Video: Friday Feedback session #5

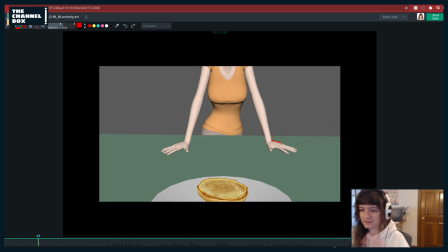Like maybe one's over top, or just something that kind of breaks up that feeling of like they're both doing the same thing. Especially since this is like your opening pose, you want the fingers to be really appealing because they're not moving, they're just there, they're kind of static.
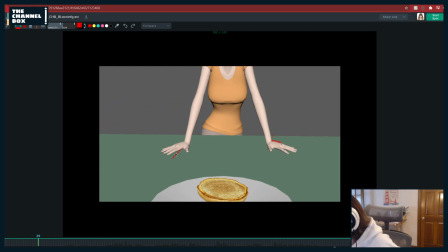So, you know, maybe I'm terrible at drawing hands, but you know, maybe you could like foreshorten this and then have, you know, these two fingers together here and then the pinky out this way. Just something to, or like one thing I might even do is maybe one is turned out this way,
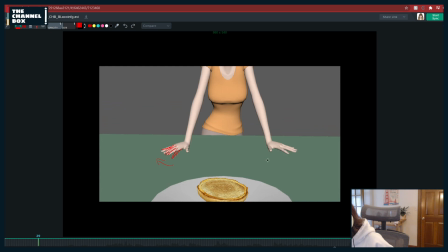but then like this hand is actually coming more towards the camera, you know, like, and then maybe the thumb is here, and you can do something, you know, something like that, where they're just a little bit more offset and they're just not twinning as much.
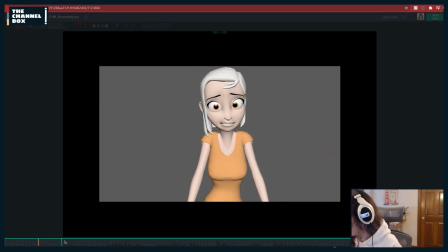Also, one thing, like, you're probably not super into, like, facial blocking yet, but what's nice is to connect Aya's textures, because otherwise it's really hard to see what her mouth is doing, because you can't really see where her top lip is.
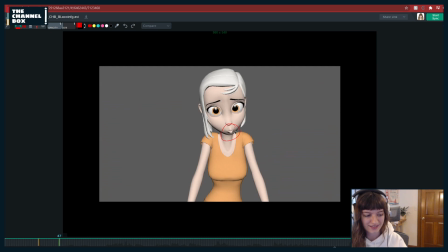You kind of just have to guess based on where it's at. So I would suggest maybe connecting her texture, that way can give you some more detailed, like, facial and lip notes. It's especially important with Aya when you get into lip sync, because you can't tell where her lips are at without the texture on her.
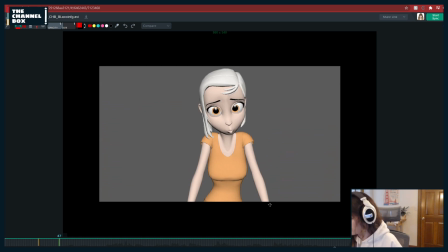So I would do that for next time. But just like as a general thing.
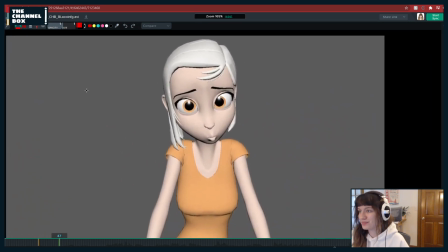Also, I'm still having to use my mouse to zoom in and out of Sync Sketch, because I haven't had time to actually go in and like put my hotkeys on my new tablet. So, but maybe getting like, you know, once you get more into it, start getting like this mouth over a little bit, like a little more in profile would be nice.
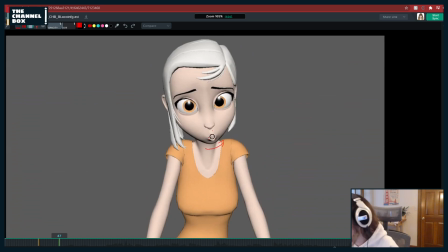Actually, like, even more than that, you could really... I lied. Hold on. You know what I might do instead of that?
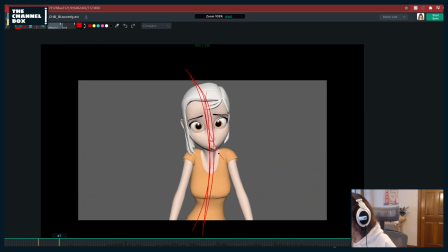She's got this line going through her body, right? So then if you have this line going through the head, they kind of, like, contradict each other. And it'd be a little bit nicer to have it, like, one line through the whole body. Like, continuing that line of action through the face is always nice to do.
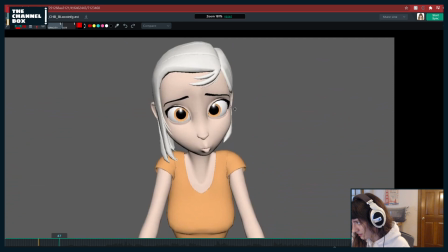So what I might do is reverse what you have now. And that's actually a thing, as I was giving the note, that's something that I like struggle with a lot.
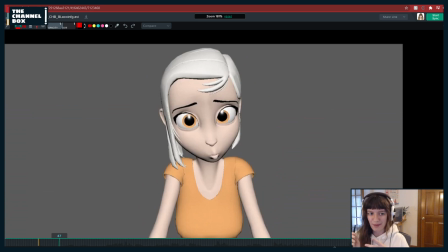I don't think about the line of action through the face sometimes, and I do it the opposite of what I should, and I always have to catch myself doing that. So I might, you know, thinking about the line of action, actually do it this way. So it just kind of matches,
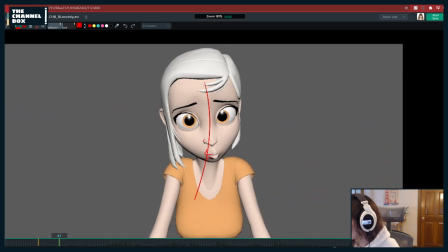you know, and then like maybe, this is going to be kind of extreme what I draw, so don't go this far, but you know, maybe it's a little more like that. And then getting some like asymmetry in the brows, just to like alligator that face, and like,
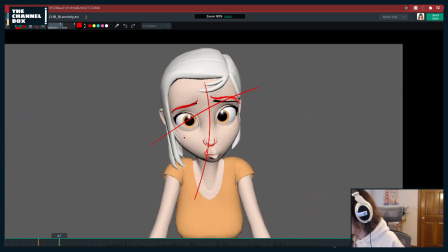I drew that the wrong way. Brain no worky today. Okay. Something like that. And then just as like a general note throughout the shot, I noticed this like kind of when I watched it, is to keep in mind when you're posing Aya's face, just to save you some time now for later, make sure that you're also posing the eyelid crease control,
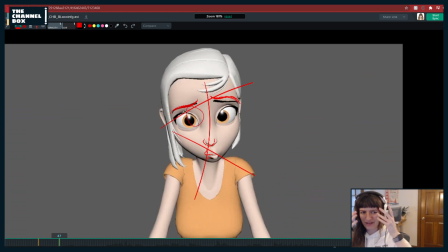because Aya looks like this and kind of gets kind of weird like flesh right here if you don't pose that, and I think it makes her look way more appealing if you have more of that crease control coming in there. So just make sure that you're posing that and like bringing it up here, you know, to match the eye,
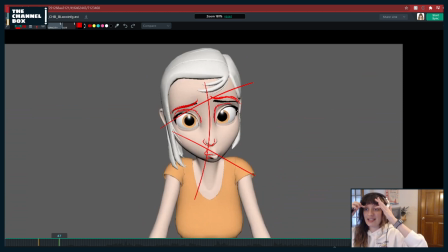and so that way it doesn't look like this inner brow is like collapsing in on itself. And yeah, like make sure here too, Aya's eyes by default kind of like cut weirdly over her pupil. So I would try to go in and like, I always suggest rounding out Aya's eyes.
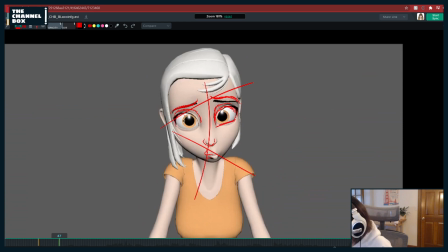And then maybe try to get like a straight one.